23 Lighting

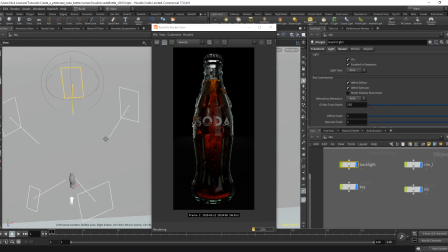(8:17)
I think you could further refine this, just moving the lights around and seeing what works.
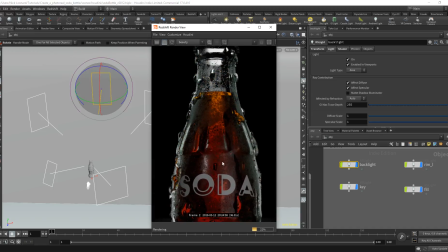(8:24)
And just the main objective, as we've just been talking about, is just trying to bring out as much shape as possible.
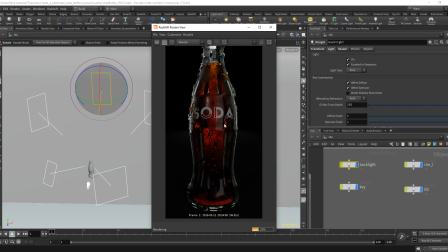(8:32)
Don't let things sort of fall into darkness, because we don't like the black levels going too black.
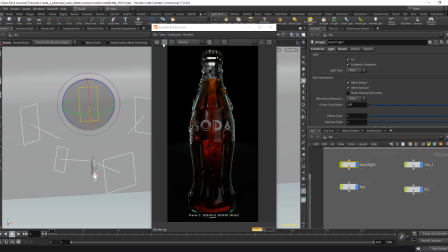(8:44)
Yeah, I think overall that's looking okay. That looks nice. I'll save the scene at this point.
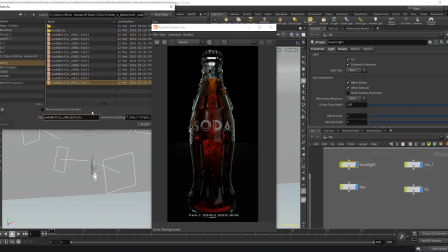(8:55)
V13.
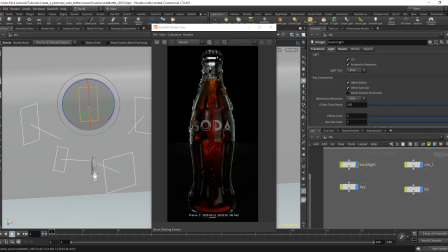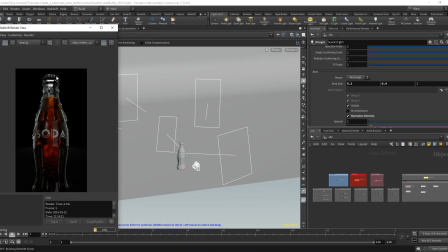(9:01)
Let's add, I think, an overhead light just to pick out a little bit of detail on the top of the cap.
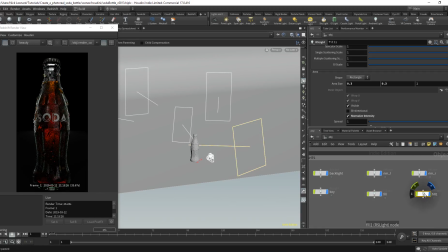(9:11)
We'll copy this fill light here. I think this time I'll view within the light, so I'll drag this into the viewport.
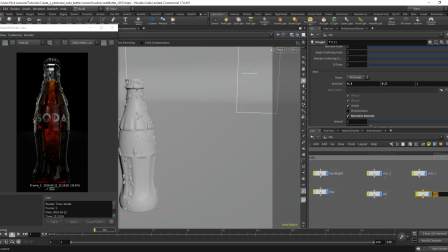(9:19)
Let's rename this light to overhead.
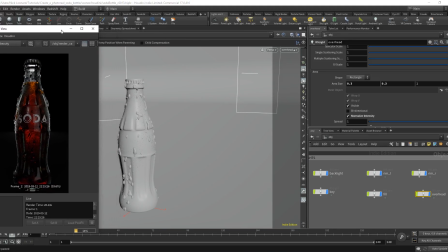(9:24)
Lock the lights. I'm just going to move around.
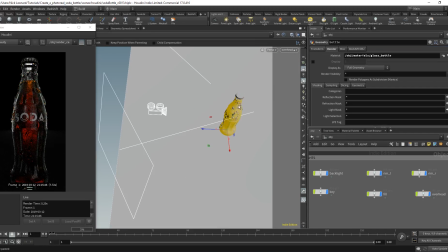(9:31)
If I need to, if I need to pivot around this bottle, I can click S on the keyboard to go into selection mode,
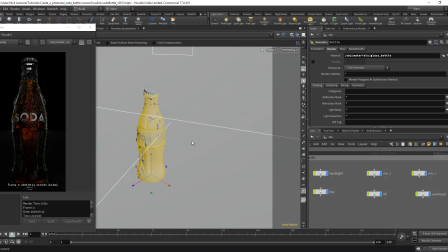(9:38)
click on the bottle, and then click space G. And from this point,
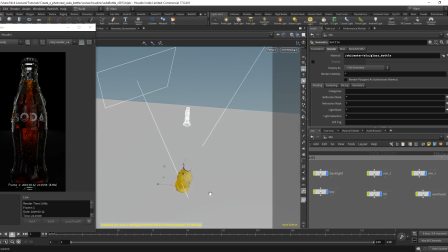(9:44)
let's just zoom out. I'll place this light somewhere by there, I think.
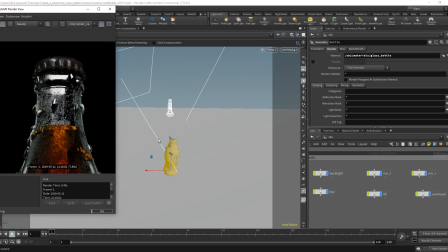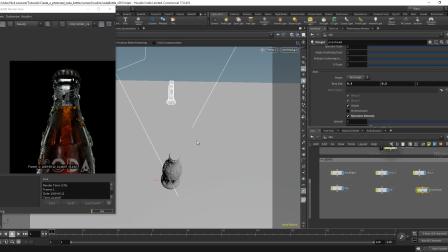I think we'll increase this light to something like 0.5. Let's see what that looks like. Push that a little bit too far. I think we'll move it more this way.
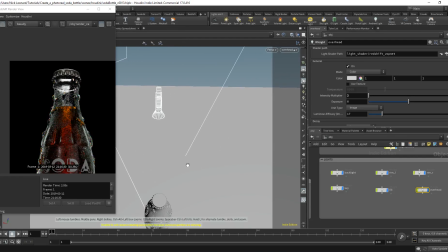I think that's looking pretty cool, so I'm just going to toggle that on and off just to see what we're getting there.
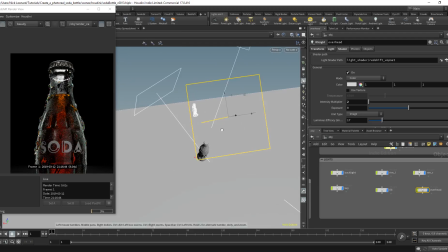(10:33)
I'm going to come out of the light, see where the position of that light is.
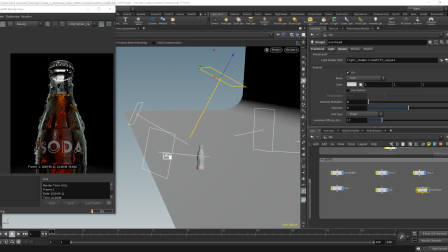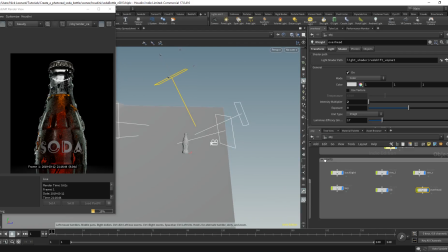I think maybe we can bring this around just a touch more around there.
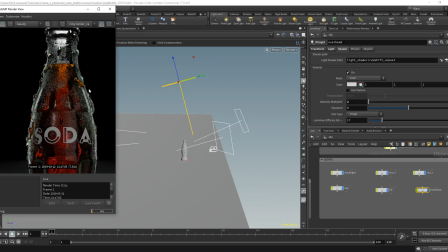(10:53)
Trying to get a little bit of detail just in these areas as well as the top. I think we'll turn the intensity back down to 1. We can always increase this in comp later on, so let's just toggle off one more time.
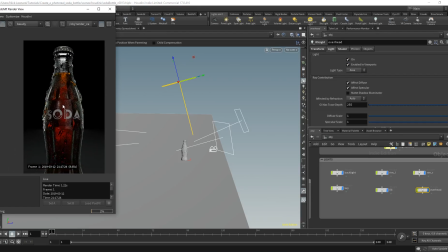(11:12)
There you go, we're getting a little bit more detail there. Looks cool.
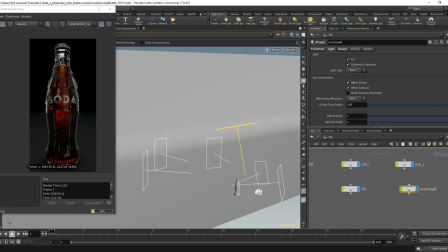(11:20)
Let's light up the backdrop a little bit. I'll copy the overhead light, I think. Paste it.
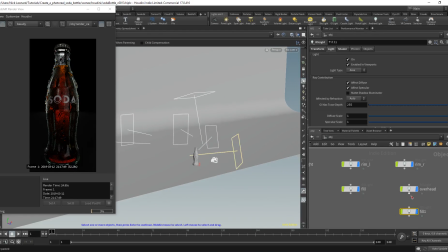Copy the overhead light, paste it. We'll rename this to backdrop underscore overhead.
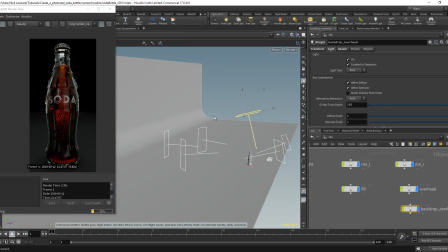(11:55)
Click enter in this viewport, click T. We'll move this back and we'll put it somewhere sort of around here, I think.
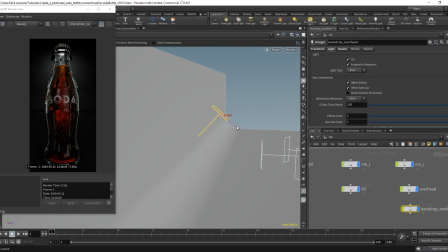(12:09)
So it's in the center, just so we got a bit of a sort of a godly type effect going on at the top.